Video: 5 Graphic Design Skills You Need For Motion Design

For over a decade, I've always approached motion design from a graphic design perspective.
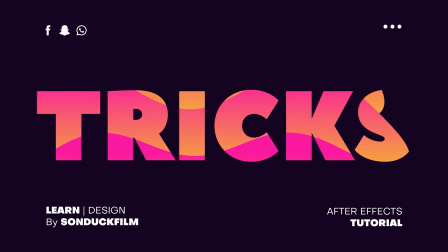(0:04)
So I'm going to share with you five design principles that I follow to capture attention and to easily produce professional level work in After Effects.
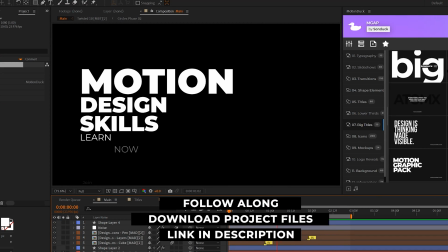(0:12)
The first thing you should do when you start your scene is to lay out any typography that you have. And your font choice is very important.
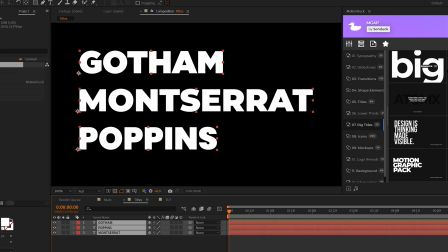(0:18)
These are my three go-to fonts that work for pretty much everything that I do, so feel free to use Gotham, Monstera, or Poppins for your next project.
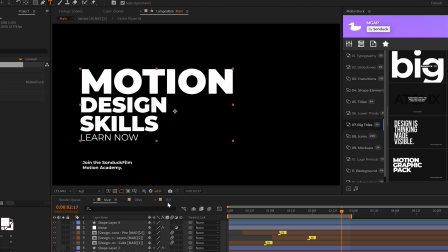(0:26)
When I'm adding multiple words to part of a saying group, one thing I like to do is type them out all together.
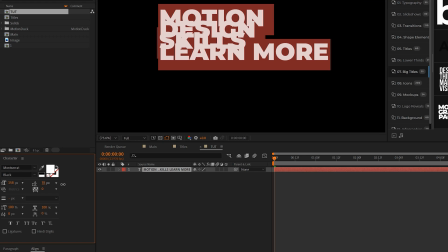(0:31)
And the reason why I want to do this is because of the leading parameter which allow me to evenly separate the words by line.
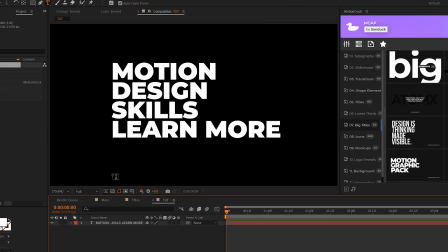(0:38)
And keeping them on the same title block will make animation a lot easier moving forward. So the next design tip we have to talk about is hierarchy when it comes to your titles.
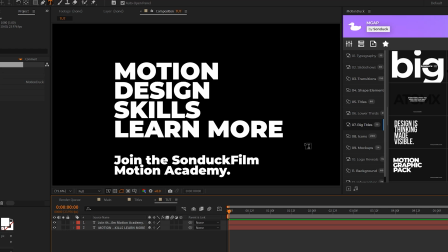(0:46)
So these titles are not fun to read whatsoever because everything here is the same. Our job is to guide our viewers eyes and we do this through hierarchy. So for example, I can grab the bottom three titles here and make them smaller.
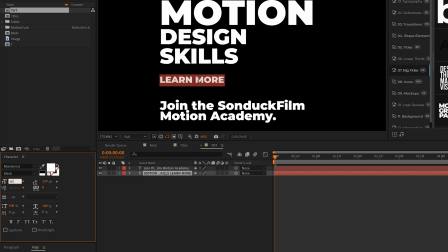(0:58)
And to the hierarchy going, we can select other words and make them even smaller than our previous ones. And if you use any of these typefaces, you can easily change the font so we can make this even more readable.
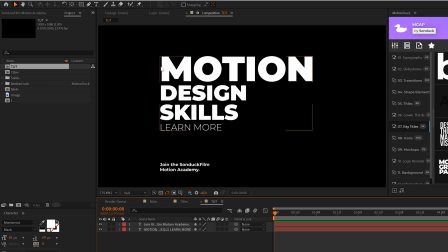(1:08)
So it's much easier to navigate the typography we've laid out because we now have hierarchy to what is going to be read.
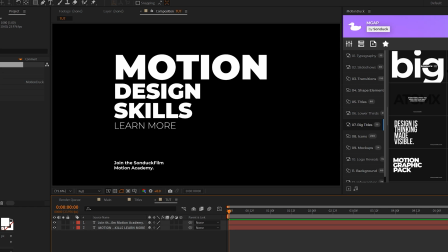(1:14)
So a third and very important tip to understand is layout. This is where you want to get all your graphics and titles and put it in position to look amazing.
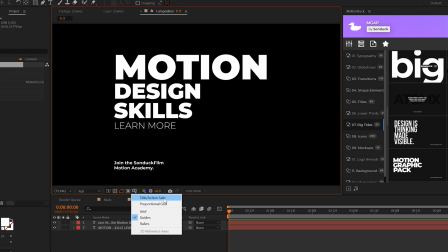(1:22)
So the first thing I do when working with layout is I turn on the title action safe. This is my format for creating structure.
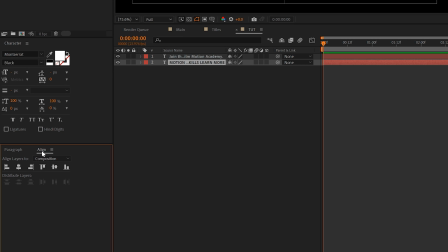(1:29)
And we'll use this as a guide to frame our graphics. Then I usually go to the align tab and I experiment with different alignments.
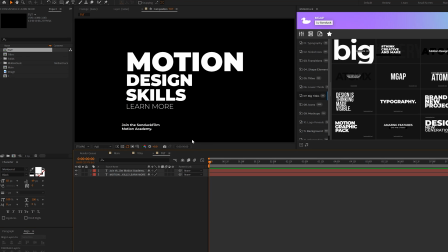(1:35)
So first thing I'll usually do is center this up, kind of get an idea of how that looks. I can also go to the paragraph window, see how this looks centered aligned. And this is where things become a little bit more subjective. But my rule of thumb is, is when I have multiple titles, I don't want this to be centered like this.
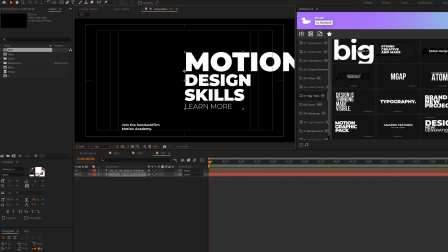(1:48)
I usually want to do left alignments. And then I'll usually align this over to the edge of our composition.
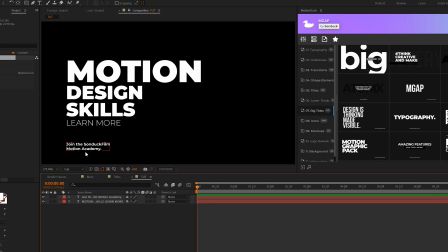(1:54)
And I might do that for other titles as well. And this way, it's much easier to read all these words because we read from left to right. And when you have to lay out multiple graphics, the key word here to think about is balance.
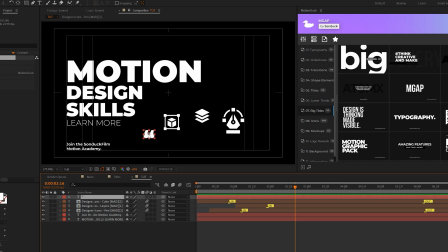(2:04)
My goal is to make sense of the layout and how these extra graphics can tie into what's already been placed. So maybe I want to put these quotes up here in the left corner. I'll grab this cube graphic, maybe put it on top of my title, and then maybe I can spread out these other graphics. So maybe I'll put one right here. and then this pen icon maybe I'll put over here in the other corner to balance out this title right here
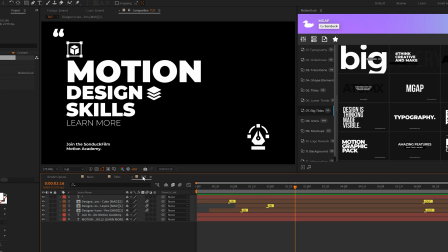(2:24)
for example and it's probably obvious at this point but these extra graphics that I've laid out have some level of alignment with the titles that I placed previously so looking for ways to create alignment is a great layout strategy so since we have all these titles in the single block
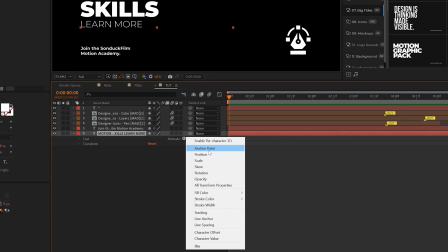(2:37)
animation is so easy we can just open up our title layer go to animate and just add any of these properties here I'll add a position and I'll bring
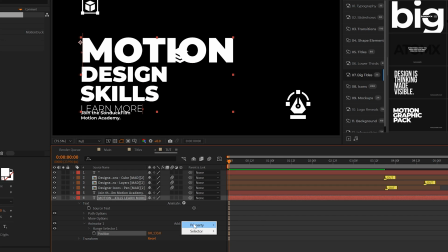(2:43)
the y position down so we can animate our titles up and then I'll go to add, go to property and add opacity, set the opacity to 0%.
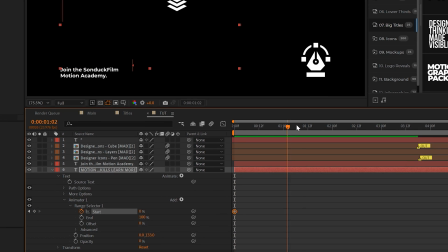(2:50)
Then I'll open the range selector and add a keyframe for start, move forward in time, maybe by a second or two and set up to 100%.
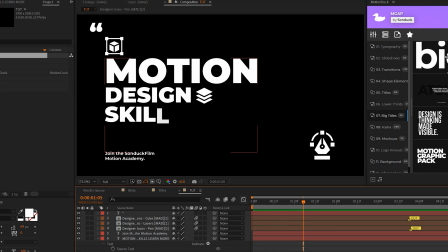(2:57)
This title will animate in by the letters. I can go to the advanced tab and set it to words.
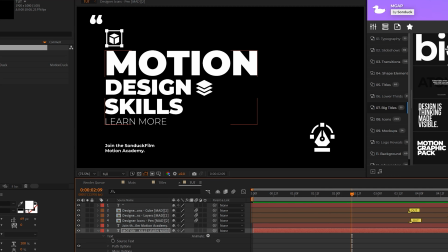(3:03)
So I'll animate in by words instead. And one of my favorite animation concepts is to grab all the keyframes here, hit F9 on your keyboard,
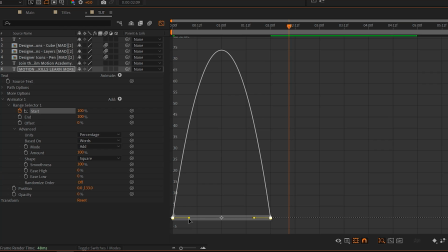(3:10)
go to the graph editor and just kind of smooth out these handles so we can create a unique animation
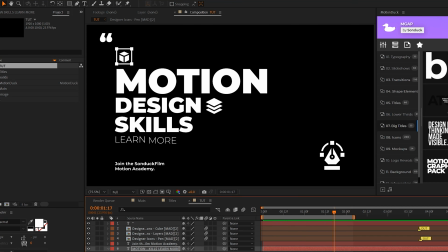(3:15)
so you know that looks really cool and then i can just copy the animator paste
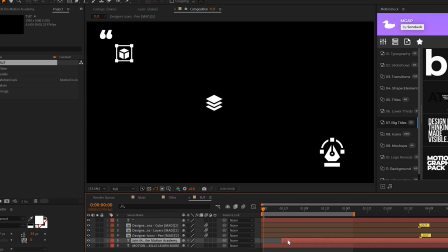(3:20)
it to other titles that we have so i could paste it right here if i wanted to offset it my timeline and then i can animate my other graphics
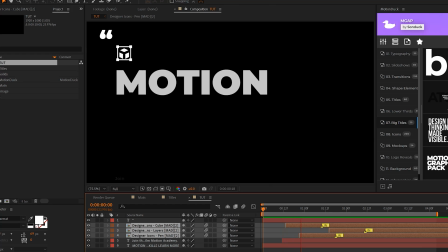(3:26)
as i see fit and we have a really cool and clean composition that no one would be mad over well other than those difficult
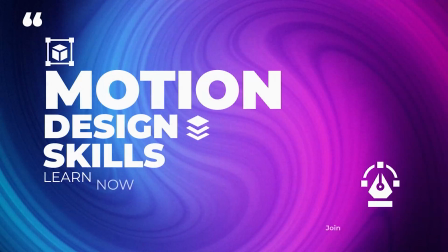(3:32)
clients but you know they don't know what they want design is one of my favorite aspects of creating content but perhaps you don't have the patience or the time for it.
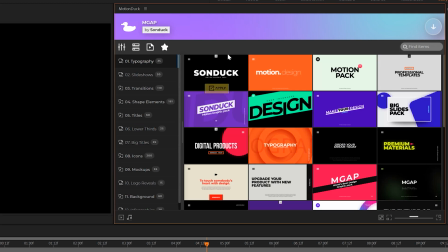(3:40)
To give you a head start we have a full 750 plus motion graphics pack for After Effects and Premiere Pro. You can browse templates using our extension panel and apply them with a single click.
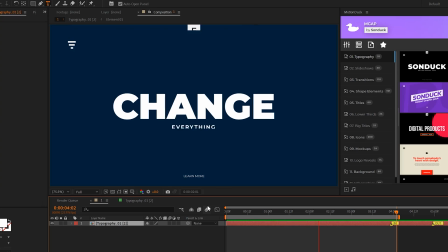(3:49)
Then you can change the parameters and you're done. You can also get your hands on our free duck pack with the links in the description below.
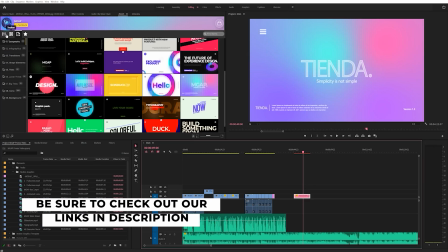(3:55)
Our templates are our equivalent of a Patreon so if you pick up anything you will be supporting this channel so thank you very much.
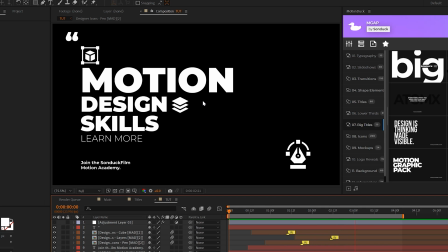(4:00)
So without any effort this looks really good by itself because we have the ultimate color contrast of black and white.
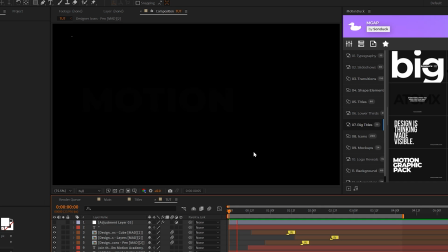(4:06)
We cannot increase that contrast anymore.